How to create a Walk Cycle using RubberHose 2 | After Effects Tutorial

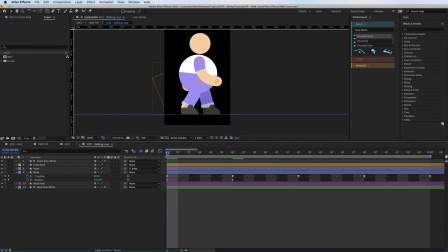992s
6 degrees. And then I'm just going to copy and paste 6 in here. And then I'm just going to copy and paste them again. So this is just so it completes our loop. I'm going to just ease them so they look nice.
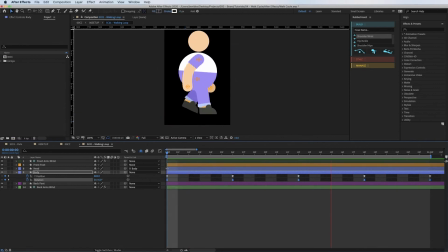1010s
So there you go. It's already, like, you can already see that's added like a little attitude to his mouth. He's starting to feel like he's a bit stompy now, which is really, really what I want to go for. But again, to me now, the bottom half is looking really nice, but the head feels a little bit
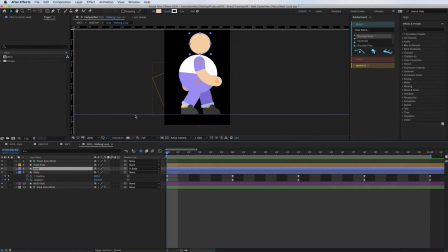1027s
static still. So what I've done, I've put the anchor point right at the bottom of the head and I've parented the head to the body. So wherever, obviously, the body moves, the head follows. So all I'm going to do is I'm going to copy the same rotation of the body and paste it onto the rotation of the head.
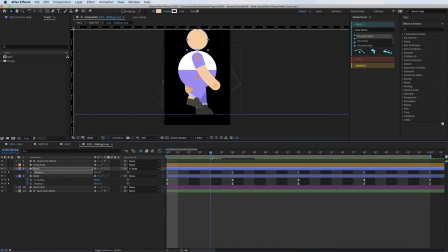1045s
So we'll see that as the head, as the body steps down, the head rocks forward. And what I'm going to do slightly, I'm just going to offset these keyframes just to add a little bit of delay
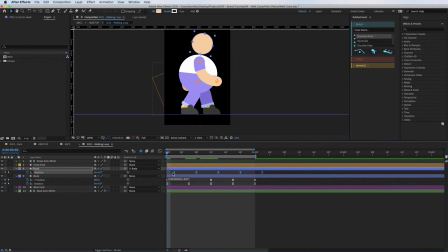1061s
to the animation. So I'm just going to knock them forward 2 frames and move my loop along. And I'm going to move the same amount of keyframes on the rotation of the body. Let's move this along a little bit.
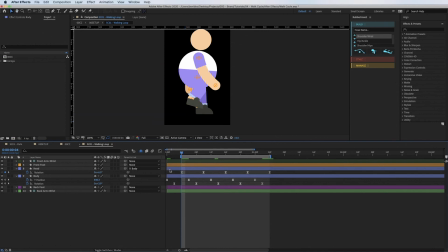1077s
So this is going to break my loop, but I'll show you how to fix that in a second. So as the body moves, the head just feels like it's lagging a little bit. The main mass is your body, and then it's pulling the head with it, so it should happen slightly after.
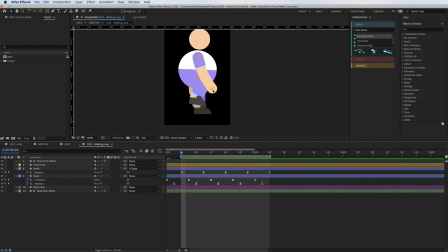1091s
But like I say, the whole animation is slightly broken now because it's not looping correctly. So I'm going to add a little very simple expression that you don't need to type out. I can never remember it, so I always use the shortcuts to find it.
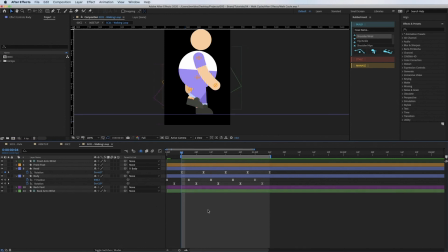1106s
But I want to make all of my keyframes loop. So if you press U on your keyboard, it brings up all of your active keyframes. So what I'm going to do to add an expression, if you press Option or Alt on your keyboard and click on your stopwatch,
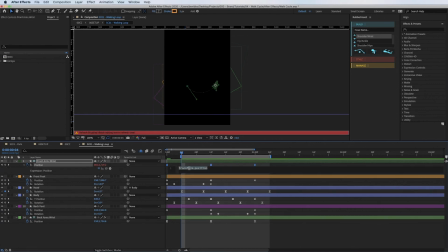1121s
it turns these numbers red and it opens up your expression window. And here, this is where you can start typing in your expressions, and by all means learn expressions. They are amazing. I can never remember most expressions off the top of my head, so I go through this little menu.
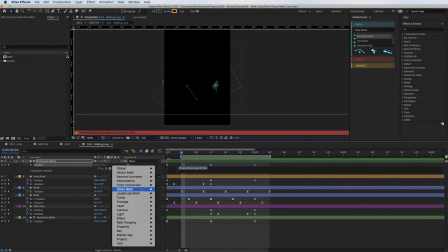1138s
So if you click on the arrow, this basically brings up all the stuff you can put an expression on. So if you go into the Property tab and then you go Loop Out,
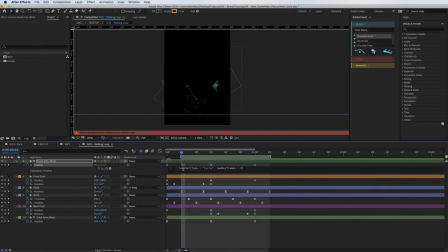1146s
and all this basically means is that I'm telling the computer to loop my keyframes, which is why you want the same keyframe at the beginning and the end.
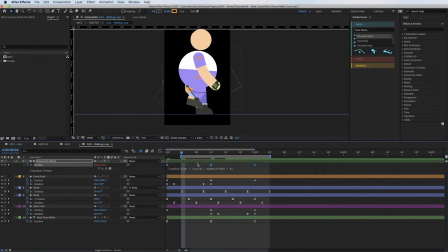1154s
So if I press play, I'll copy and paste it into everything first. So just copy Command C and then Option click and then Command V,
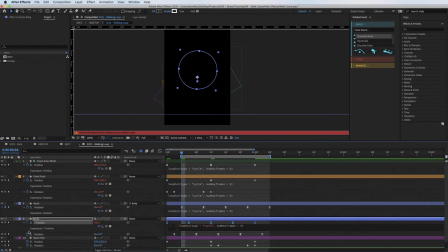1166s
Option click, Command V, and that's all I'm doing on the rest of these. Scroll down a bit.
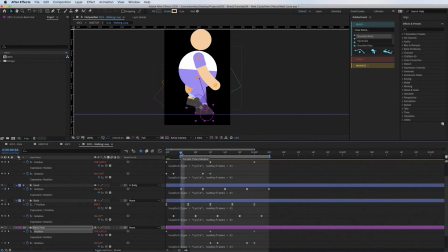1177s
So now I'll press play and most things will loop, but there'll be a few things that are broken, but I'll explain why. You're like, oh no, what's happened to the feet? They've gone a bit pony. and I'll show you why now. So basically this is looping everything I've created.
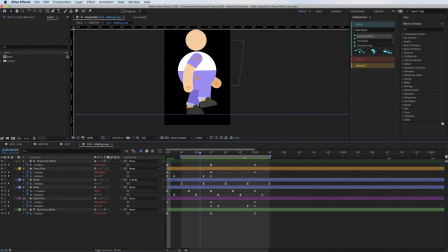1195s
And most things start and end on the same, apart from the rotation of the ankles, because I only want it to rotate when you step. And then when it's flat, I'm like, oh, it just stays flat the whole time. But what that's doing, because there's not another keyframe, is basically copying and pasting all of these keyframes exactly again.
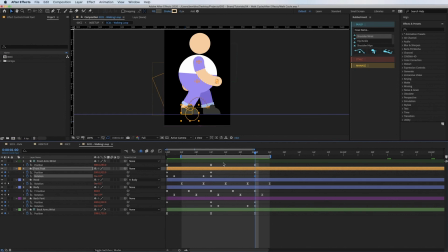1214s
So to fix that, all I want to do is just add another keyframe at 0. So then now that just stays flat while he walks. And then again on the bottom foot, just add a keyframe at the beginning. So now when I press play, got a little character marching.
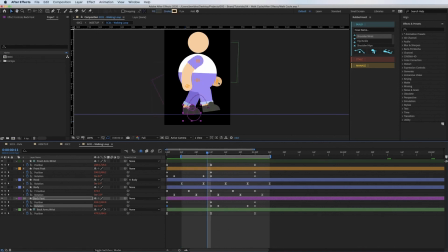1234s
That back arm looks a bit broken, so let's have a quick look at that.